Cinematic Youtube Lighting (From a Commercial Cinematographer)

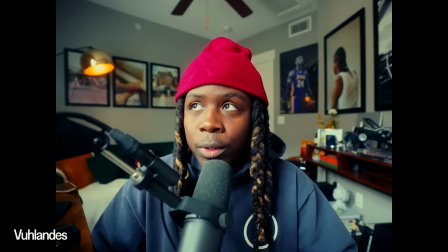3s
Whenever I'm watching a YouTube video of one of my favorite filmmakers, I'm always hooked in when I see the talking head portion of the video is interesting to watch and looks great.
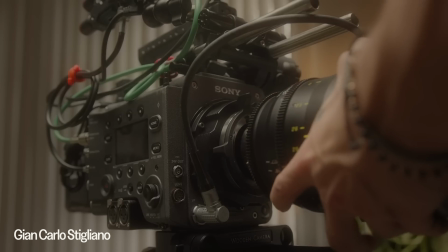11s
I personally used to think that it was the camera they were shooting on or the look of the room that they were shooting in.
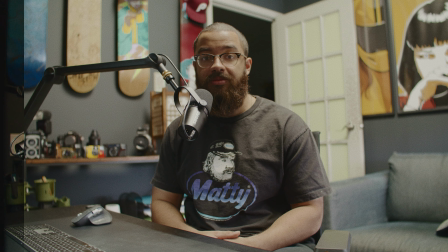15s
But the most important and impactful thing on your video's look is lighting. And in this video, I'm going to show you how exactly I light the talking head that you're looking at right now.
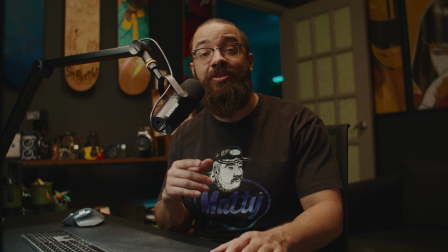24s
In addition, if you stick around for the rest of the video, I'm going to show you the exact camera setup I use to shoot these videos.
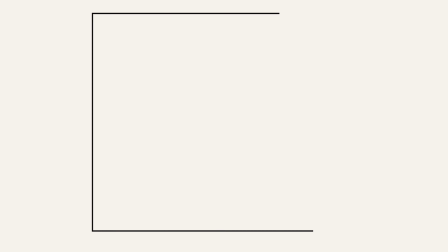31s
When I'm working in a small space, especially an office like this, to get maximum depth in your image is to shoot into the corner of the room. In my case, I choose the corner of the room where you see the door and a secondary room in the background, which gives me even more depth and layers to my image. The next thing is camera angle and shooting height. In this talking head specifically, my camera angle is slightly tilted up at myself,
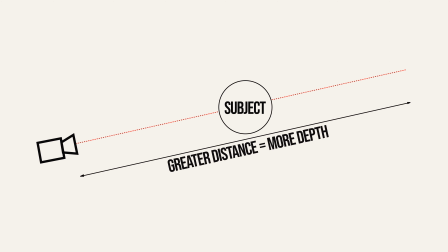52s
and this is another subtle way to add more depth to the frame, as well as make the space feel bigger than it is.
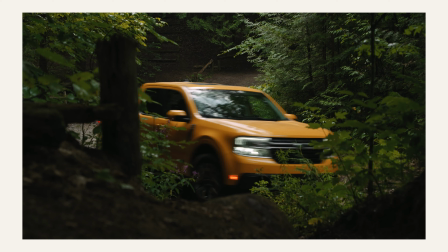58s
The last thing in regards to composing is dirtying up your frame a little bit by adding elements to the foreground of your camera.
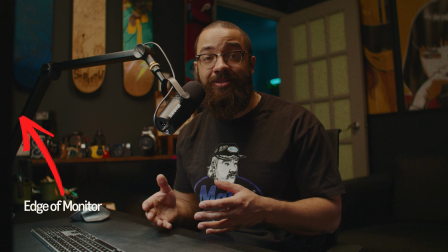63s
In this case, the edge of my monitor is slightly in frame. This just adds overall more depth and more layers to look at in the image itself.
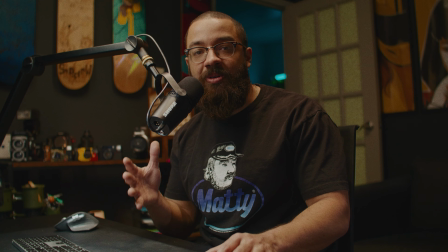70s
When adding things to your foreground, you have to look at the concept of less is more. Sometimes it can get a little distracting if you're shooting through too many things.
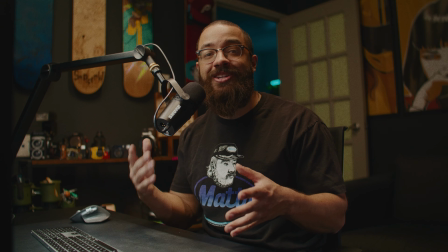77s
With basic composition out of the way, the next thing that we can look at is lighting.
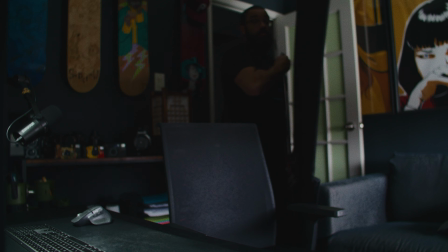81s
The first thing I like to do in any space is turn off all the lights, as well as block any external light that I can't necessarily control.
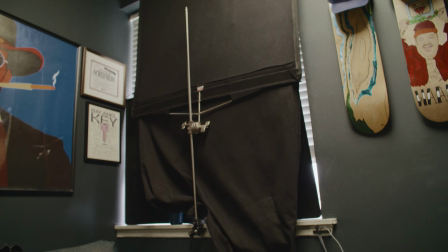87s
In this room, I have a window to the left of me, and to block it out, I use a 4x8 floppy, as well as 2 small flags.
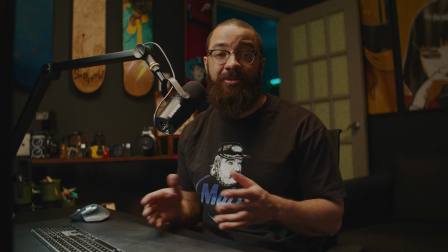92s
I could easily get some blackout curtains or blackout material and tape it to the window itself, but I honestly haven't got around to that yet.
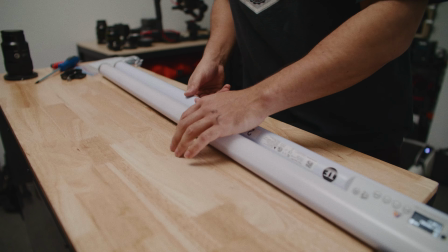98s
The next thing I like to do is light the room before I light the subject, in this case, myself.
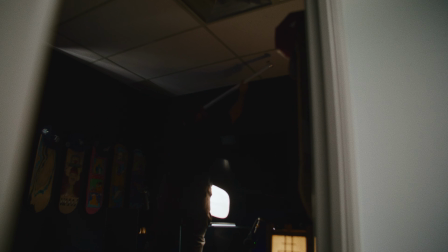103s
To add some level to the room, I'm using 2 Titan tubes attached to the ceiling. The first being right above me to add a top lit source to the center of the room, as well as to add some light to the wall and the shelf behind me.
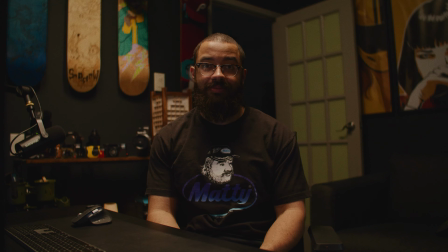113s
The second is adding light to the entire room so the scene doesn't feel too dark.
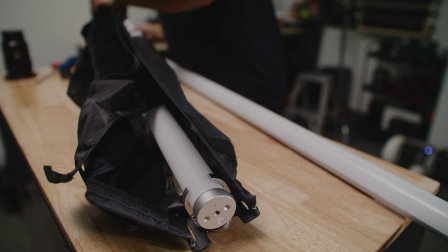117s
The reason I have a snap grid on the light right above me is so the light doesn't spill all over the room and make the scene feel too lit.
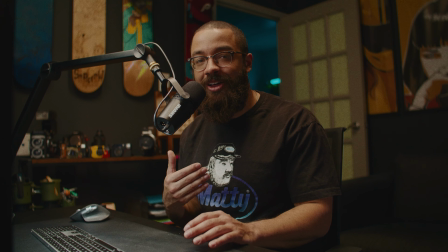123s
In terms of the mood we're going for, I'm doing something that suits my personality as well as how I like to work in the space, which is pretty moody itself.
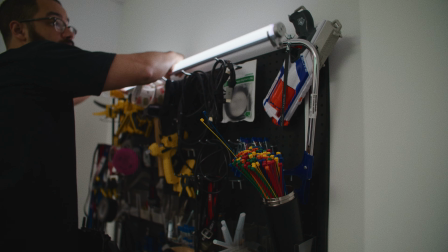130s
And the next light that we're going to add is a tube light into the other room. This is another Titan tube set at a very low percentage.
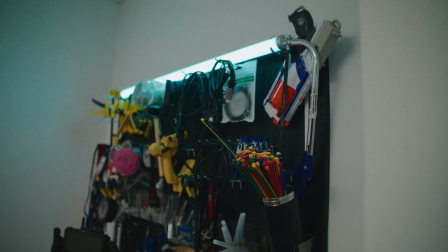135s
And I set this to a blue color as I want to add some color interest into my image without overdoing it.
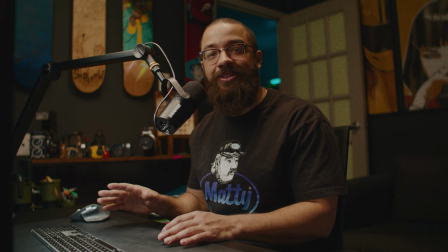140s
And why blue? Because it looks cool. I just really like to push the blue into the dark parts of my image, and it suits the vibe that I'm going for as well.
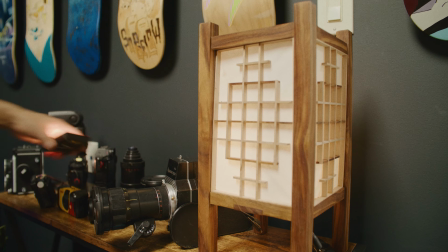147s
Moving on to the bookshelf of the scene, I have 3 aperture MCs set up at a very low percentage just to add some splashes of light to the room.
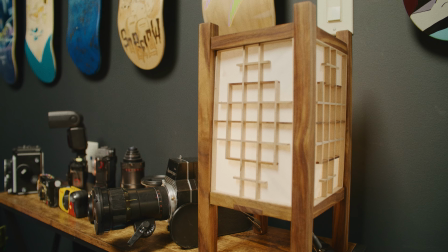153s
In addition, I have one of those MCs set up in the light of the room to acting as a practical light source, and this just adds a little bit of motivating light to the warmth of the scene.
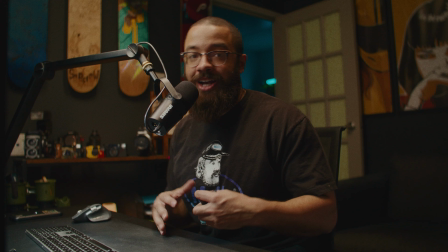162s
And lastly, on the shelf, I have one of these little lights from Amazon, and I can easily control the color as well as intensity of it. So I could go very bright. And I like to set this to the orange color. I don't know exactly what the temperature of it is,
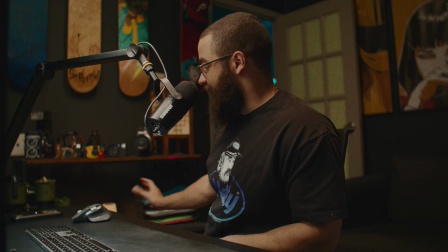177s
but it just sits there and adds a nice splash of light to that bottom section of the shelf, so we're not going to complete darkness.
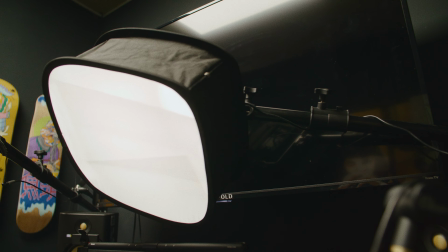185s
And finally, we can move on to talking about the key light of this setup. For small rooms like this, stands aren't really an option for me.
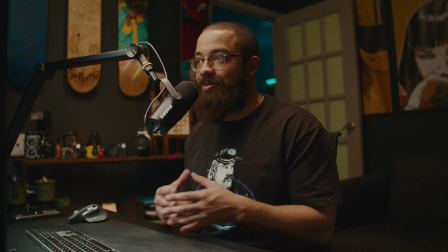191s
This is my working area as well where I shoot these videos. So I wanted a solution that I could easily place my key light without any stands. And that solution were these wall mounts from Amazon. This wall mount provides a solution to placing my key light virtually anywhere I want in this room.
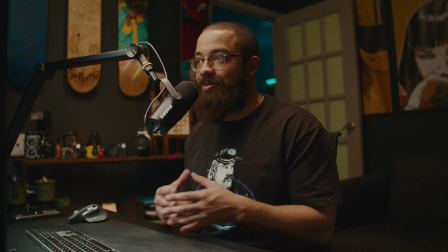206s
And if I wanted to run an external audio kit with a mic, I can easily do that with the other mounts seen here on the other side of my room. The light I'm using is this small bicolor newer LED panel with a softbox.
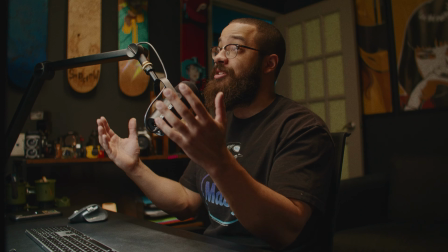217s
Obviously, when lighting anything, I would love a bigger source, but I wanted something that was easy to set up, as well as lightweight so I can run AC power right to the wall.
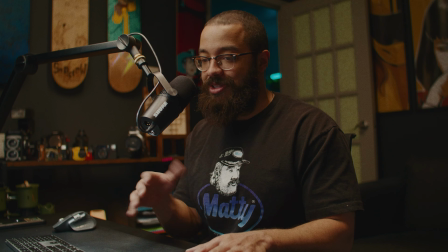225s
In addition, I don't want any friction when shooting any of these videos. I want to sit down in my chair, set up my audio, turn on my lights, and shoot the video.
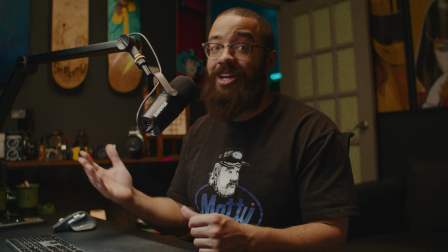233s
If I'm fussing with putting one of my lights that I use on jobs all the time onto this stand, it's going to be pretty annoying, and I'm not going to be motivated to shoot any of these videos regardless.